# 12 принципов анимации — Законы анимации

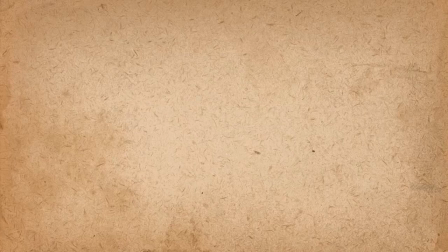Привет, я решил сделать серию видео уроков, посвященную 12 принципам анимации, которые описали легендарные аниматоры Фрэнк Томас и Оли Джонстон. Первый принцип – сжатие и разжатие.
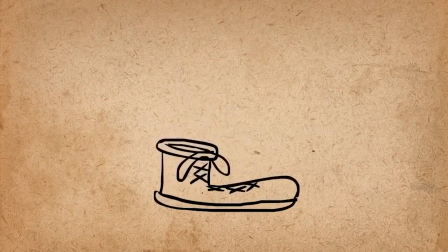Согласно этому принципу, объекты анимации можно растянуть или сделать плоскими, чтобы придать скорость, импульс, вес и массу объекта.
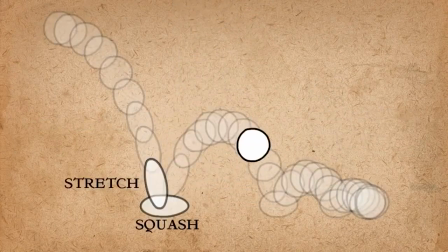К этому прыгающему мячу применили принципы сжатия и разжатия, а к этому нет.
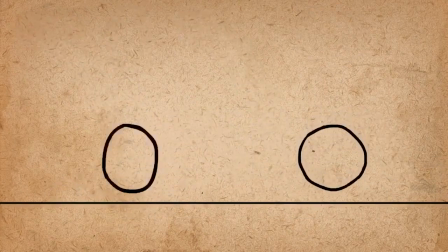Видите разницу? Степень разжатия и сжатия косвенно передают массу объекта.
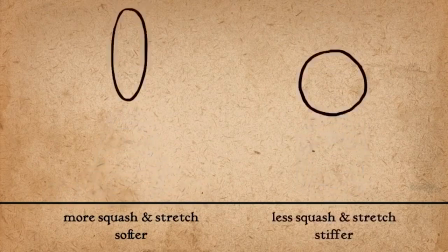Чем больше объект сжимается и растягивается, тем он легче, а чем меньше объект сжимается и растягивается, тем он жестче.
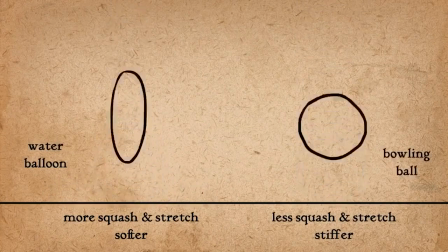Тогда, как первый объект похож на шарик с водой, второй на шар для боулинга, сжатие и разжатие также применяются к персонажам.
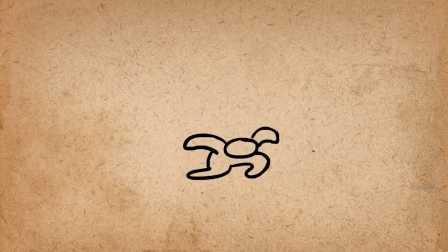Посмотрите, как он растягивается от скорости падения и сплющивается при приземлении перед тем, как принять окончательную позу.
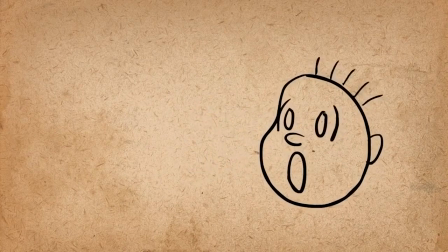Этот прием также можно использовать, чтобы сделать мимику более выразительной.
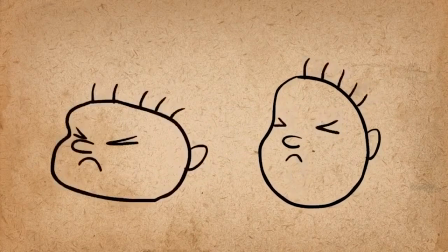Применим сжатие и разжатие к этому лицу.
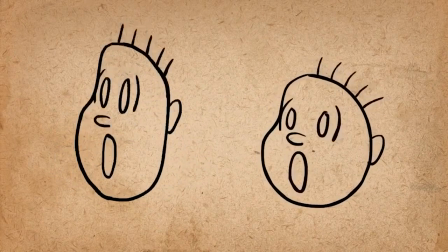Когда он закрывает глаза, его лицо сплющивается, а когда открывает, в сильном удивлении лицо ползет вверх и затем оседает до нормальных размеров.
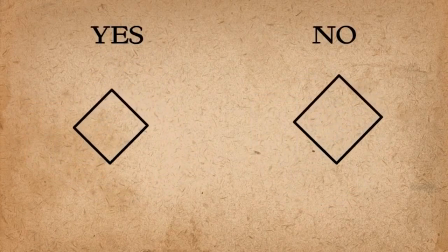Важно, чтобы при этом объем объекта не изменялся. На этом многие ошибаются, когда используют прием впервые.
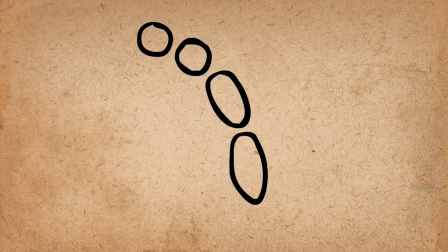Вот так они растягивают меч, вот так расплющивают. Пожалуйста, не повторяйте их ошибку.
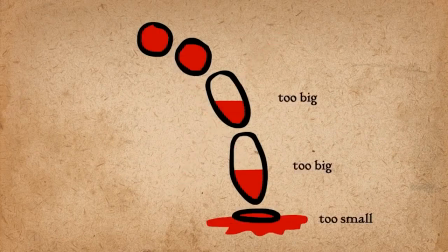Объем меча должен быть одинаковым.
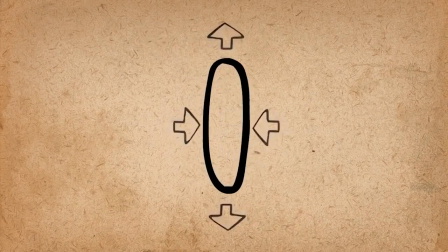Если мяч удлиняется, то становится соразмерно уже, если расплющивается, становится шире С квадратом аналогично,
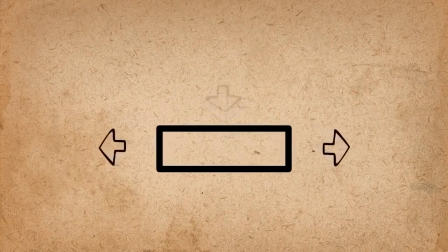одна сторона опускается, две другие расходятся в разные стороны При падении квадрата сначала вытягивается,
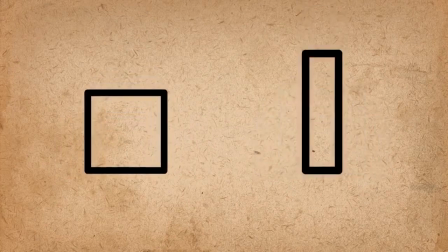потом сплющивается, потом снова вытягивается и возвращается к исходным параметрам Делать
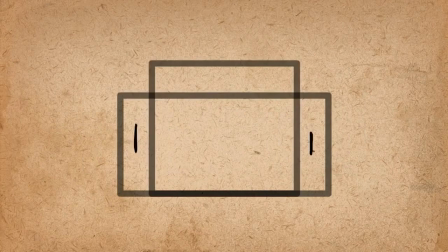промежуточные формы для квадратов легко Отмечаете середину между двумя фазами,
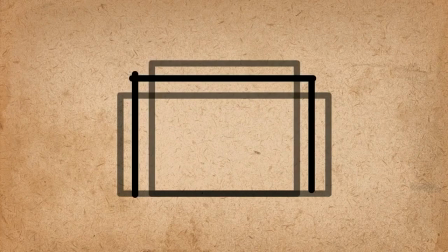проводите линию и получаете квадрат Потренировавшись на квадратах,
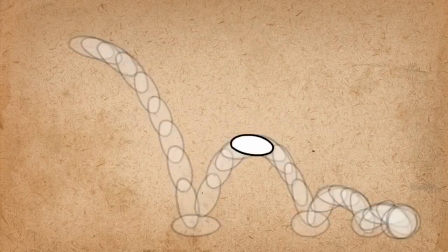можно переходить к 3D кубам Еще важный момент Мяч не должен быть деформирован все время падения Он должен сохранять нормальную форму и сплющиваться только у самой поверхности С зажатием и разжатием лучше не перебарщивать
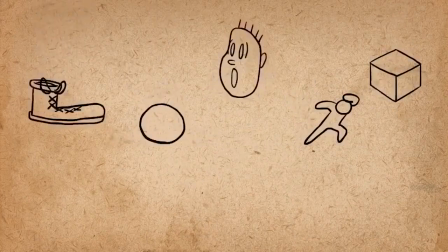Вот и все, что я хотел рассказать о сжатии и разжатии Следующий принцип – подготовка к действию Итак,
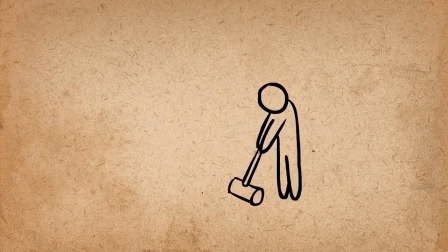второй принцип анимации называется подготовка к действию Это когда персонаж заранее готовится, давая зрителям понять, что будет дальше.
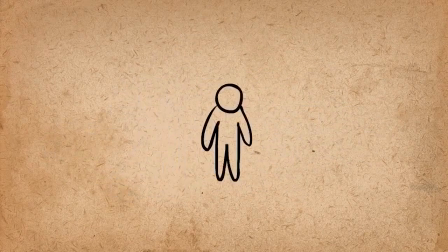И это придает действию больше реалистичности. Например, персонаж собирается прыгать. Перед тем, как оказаться в воздухе, он должен приготовиться, присесть и собраться силами. И выстрелить вверх, подобно пружине после сжатия. Посмотрите, как выглядит прыжок без подготовки.
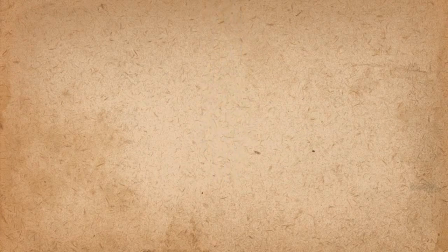Выглядит нереалистично, потому что энергия для прыжка приходит из ниоткуда. Следующий пример – удар кулаком. Чтобы показать силу удара и подготовить зрителя перед тем, как бить, он отводит руку назад.
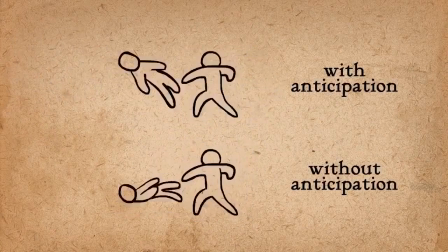И наоборот, без подобной подготовки удар выглядит очень слабым. Этот прием встречается в большинстве мультфильмов.
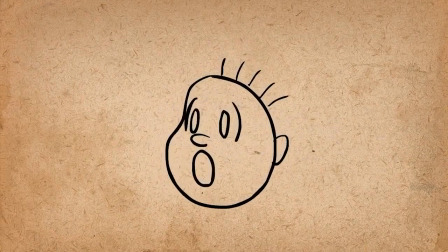Перед тем, как бежать, персонаж закручивается в пружину. В этом примере из видео о сжатии и рожатии также используется предвосхищение действия.
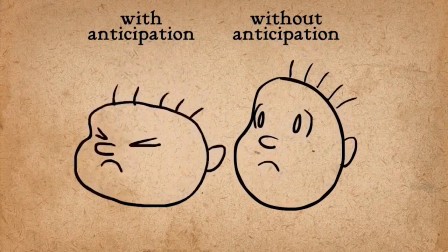Лицо не вытягивается сразу, сначала оно сплющивается, тем самым намечая и усиливая предыдущее вытяжение.
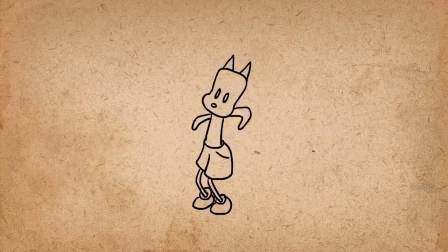Подготовка к действию показывает зрителям, что будет дальше Если персонаж собирается взять что-то из кармана, он демонстративно замахивается, привлекая внимание и только потом тянется в карман Иначе зрители могут все пропустить и остаться в недоумении,
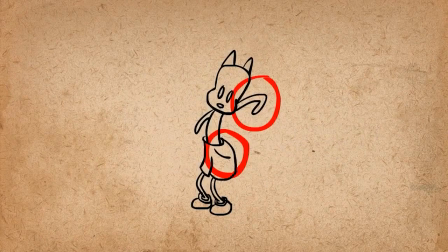откуда взялся этот предмет Самое главное привлечь внимание к руке и карману Персонаж не должен делать какие-либо посторонние действия Предположим,
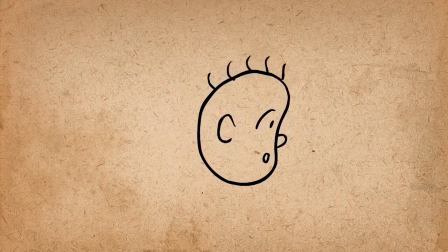что-то должно произойти справа Персонаж может подготовить нас к этому действию, направив взгляд и повернув голову в том же направлении.
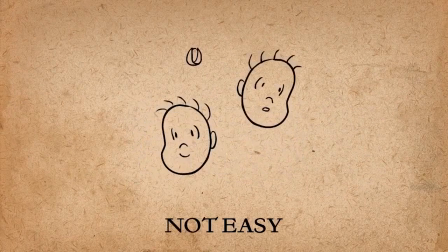Тогда и зритель туда посмотрит. По той же схеме зрителей можно и обмануть, если направить их взгляд в одном направлении.
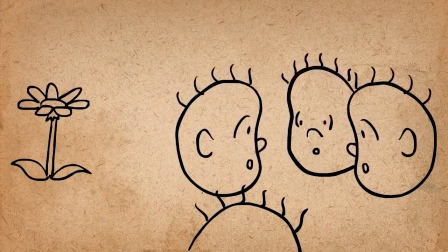А что-то неожиданное произойдет в другом. Подготовку к действию можно усложнить, разбив на несколько стадий.
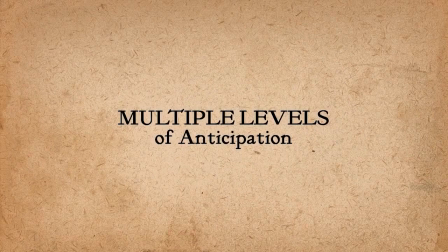Давайте вернемся к нашей анимации с ударом, где персонаж замахивается, закручивается в спираль.